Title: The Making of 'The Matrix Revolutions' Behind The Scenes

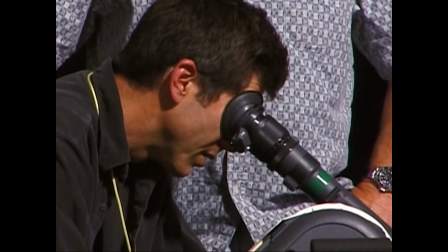Army of Darkness was 118 days. We just did 267.
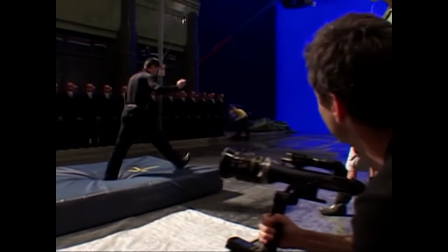My job is to actually be there and think about the shot, one chain link at a time.
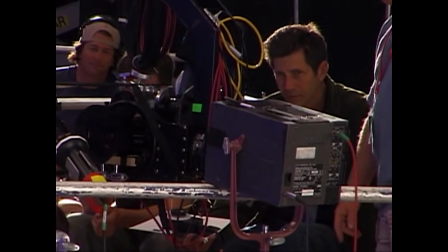And if I go too far into the future, inevitably there's a mistake on the set where I should be. So I live only in the present.
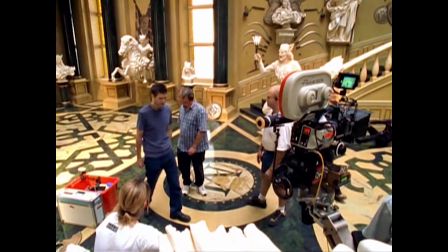It evolves while you're doing it. It evolves while you're making it up.
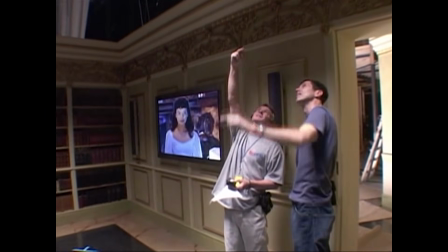It evolves while they're lens up, while you light it, from take to take. It's constantly changing.
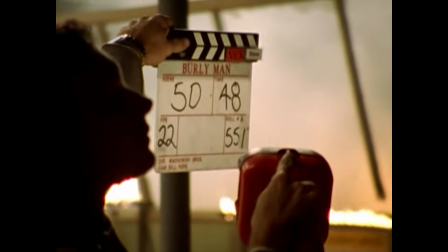Take 4 is not like take 3, and in the Brothers' case, take 57 is not like take 22.
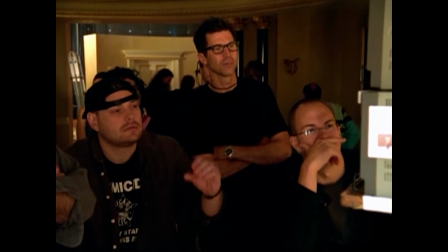I don't know. It's hard to tell what it really looks like.
People are constantly coming up to Larry and Andy and saying, "What's going to happen in this shot?" And they say, "Give me the viewfinder and give me the actors, and I'll tell you what's going to happen in this shot."
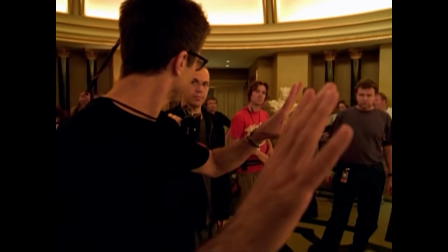You could do your profile as you like. Tone profile, you mean?
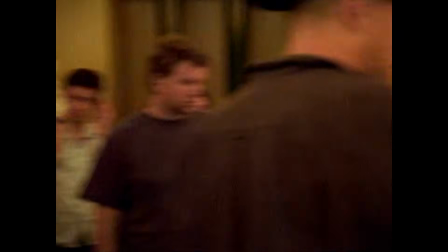Yeah, but I thought it would be a better cut to go this way if you want to come in on that angle.
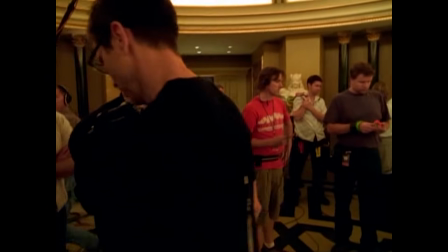It's not until you actually do it that you know what it's going to be. They, like the best directors, put their brains on the screen. They put their own desires and wants and concerns on the screen. They care more about composition than I care about composition. And that's why they line up every shot with the finder first.
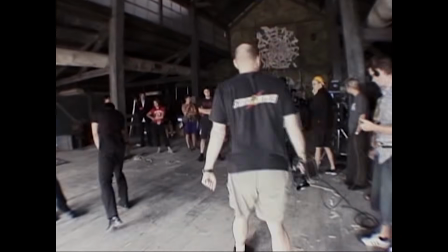They're extremely specific about it. You know, when you short side, you know, when you're framing somebody, they're talking this way, and you do this, or you force somebody against,
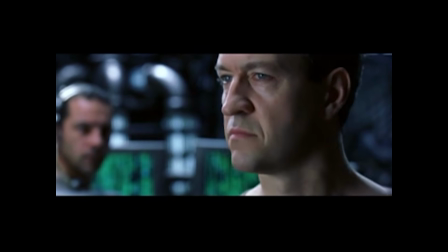you force people apart, you can just say alienation. You always try to find a way to do whatever they want to do.
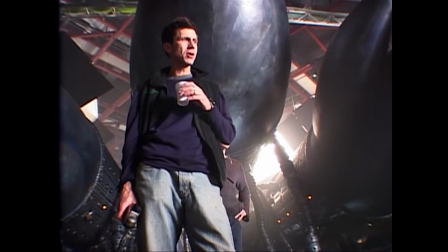Sometimes you have to tell them no. Sometimes it's just impossible. I'm sure they even thought about actually building Zion. I'm sure it'll be slightly smaller than Sydney. And let's build it in the middle of the earth. Why not?
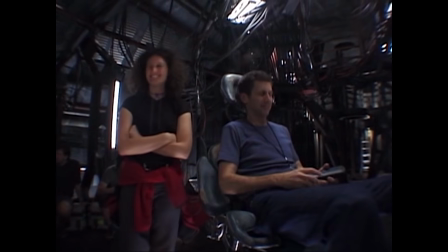I'm suing this.
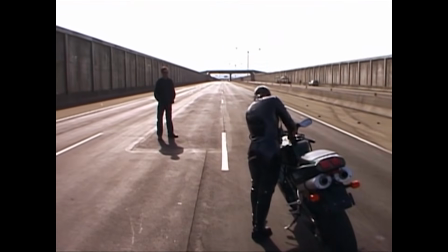We did the freeway scene in San Francisco because there's enough stuntmen in America to do this freeway scene.
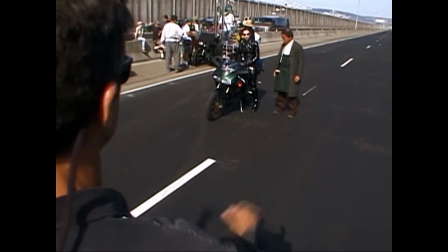And they drive on the right side of the street, and the runway was available here.
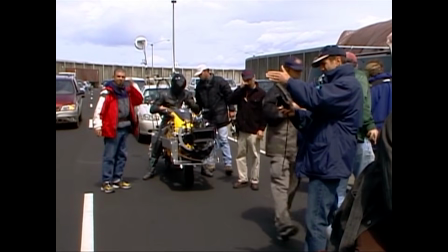Once you get past all the physical stuff, is getting the camera in places where it hasn't been in most car chases.
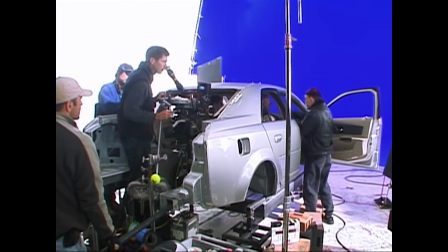But really the hardest part is that Larry and Andy wanted to shoot the sequence
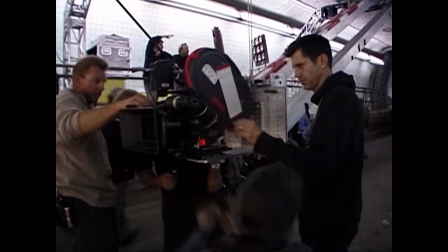in content continuity on a freeway which goes east-west and north-south.
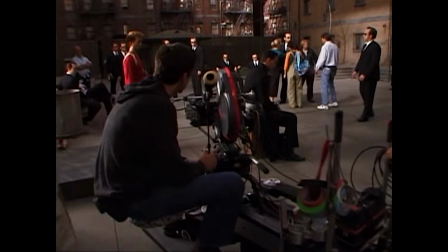Hasn't anybody else told you this stuff? Burley Brawl is not really a challenge to me, that's a reward.
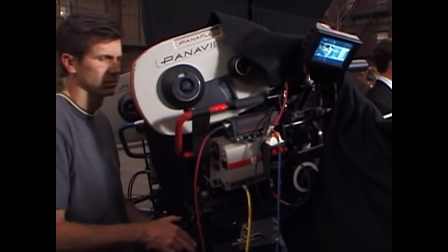Burley Brawl is a long period of time in a place that I have total control.
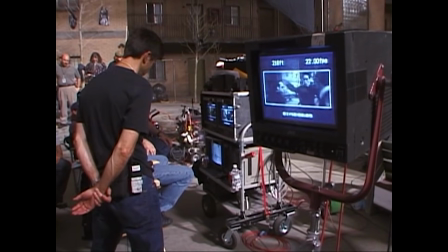Perfect size place, perfect facility, plenty of room, enough time and money to prep it. It's nice.
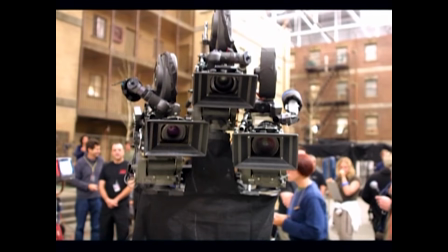We got a quad place. The system working here is sort of a hybrid stereoptic camera. So they could do head replacement, basically. So you have a stereoptic view of the actors, so they could locate them in space,
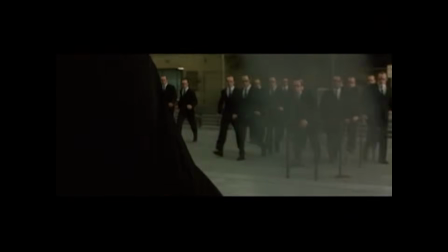and they could replace the stuntmen's heads with Hugo's head. And this sequence is because of we wanted
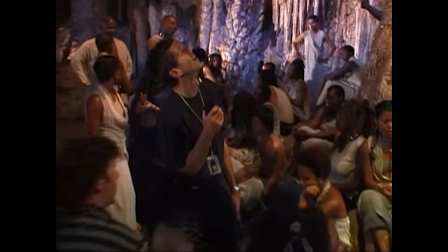a ethnic mix in the crowd of thousands that can be found in Australia.
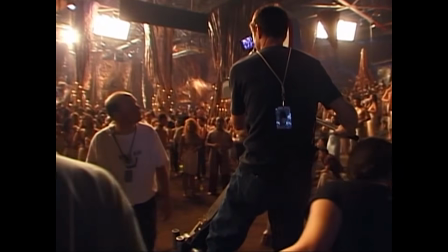It's a bit of a hardship sometimes to work in an aircraft hangar because it's not made to be shot.
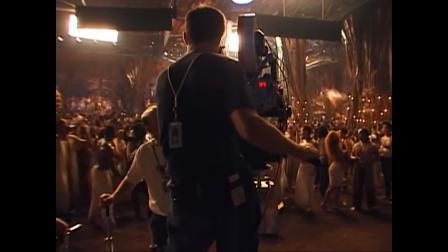There's like 60 girders crossing right there over Morpheus's head. It drives me crazy sometimes. The Matrix code was originally conceived to look like rain.
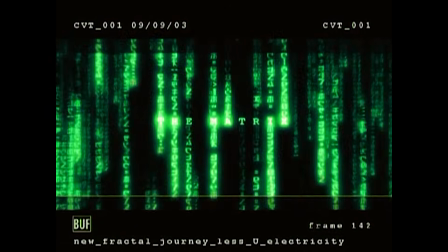It was supposed to look like water coming down the screen. So when you actually have rain, you of course want to allude to the Matrix code rain.
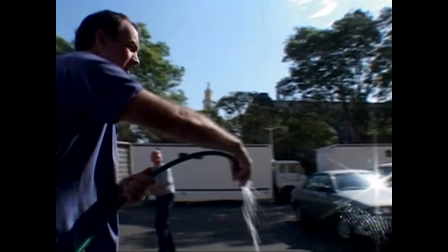So you want everything that can look like code to remind you of code.
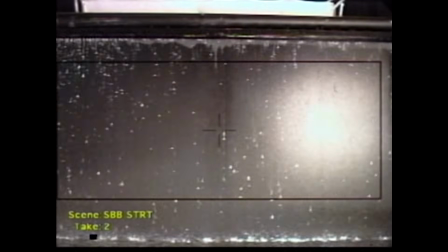So we wanted fat rain, which we ended up with large nozzles and huge amounts of water.
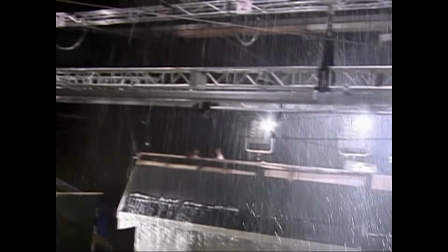We used some different shutter angles. We used some drop frame stuff. We used strobes.
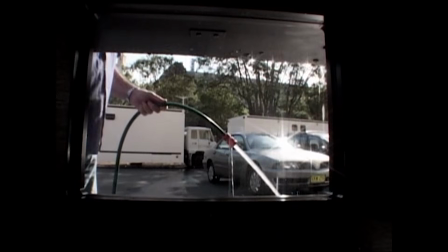Again, it's always a combination thing. This works for this shot.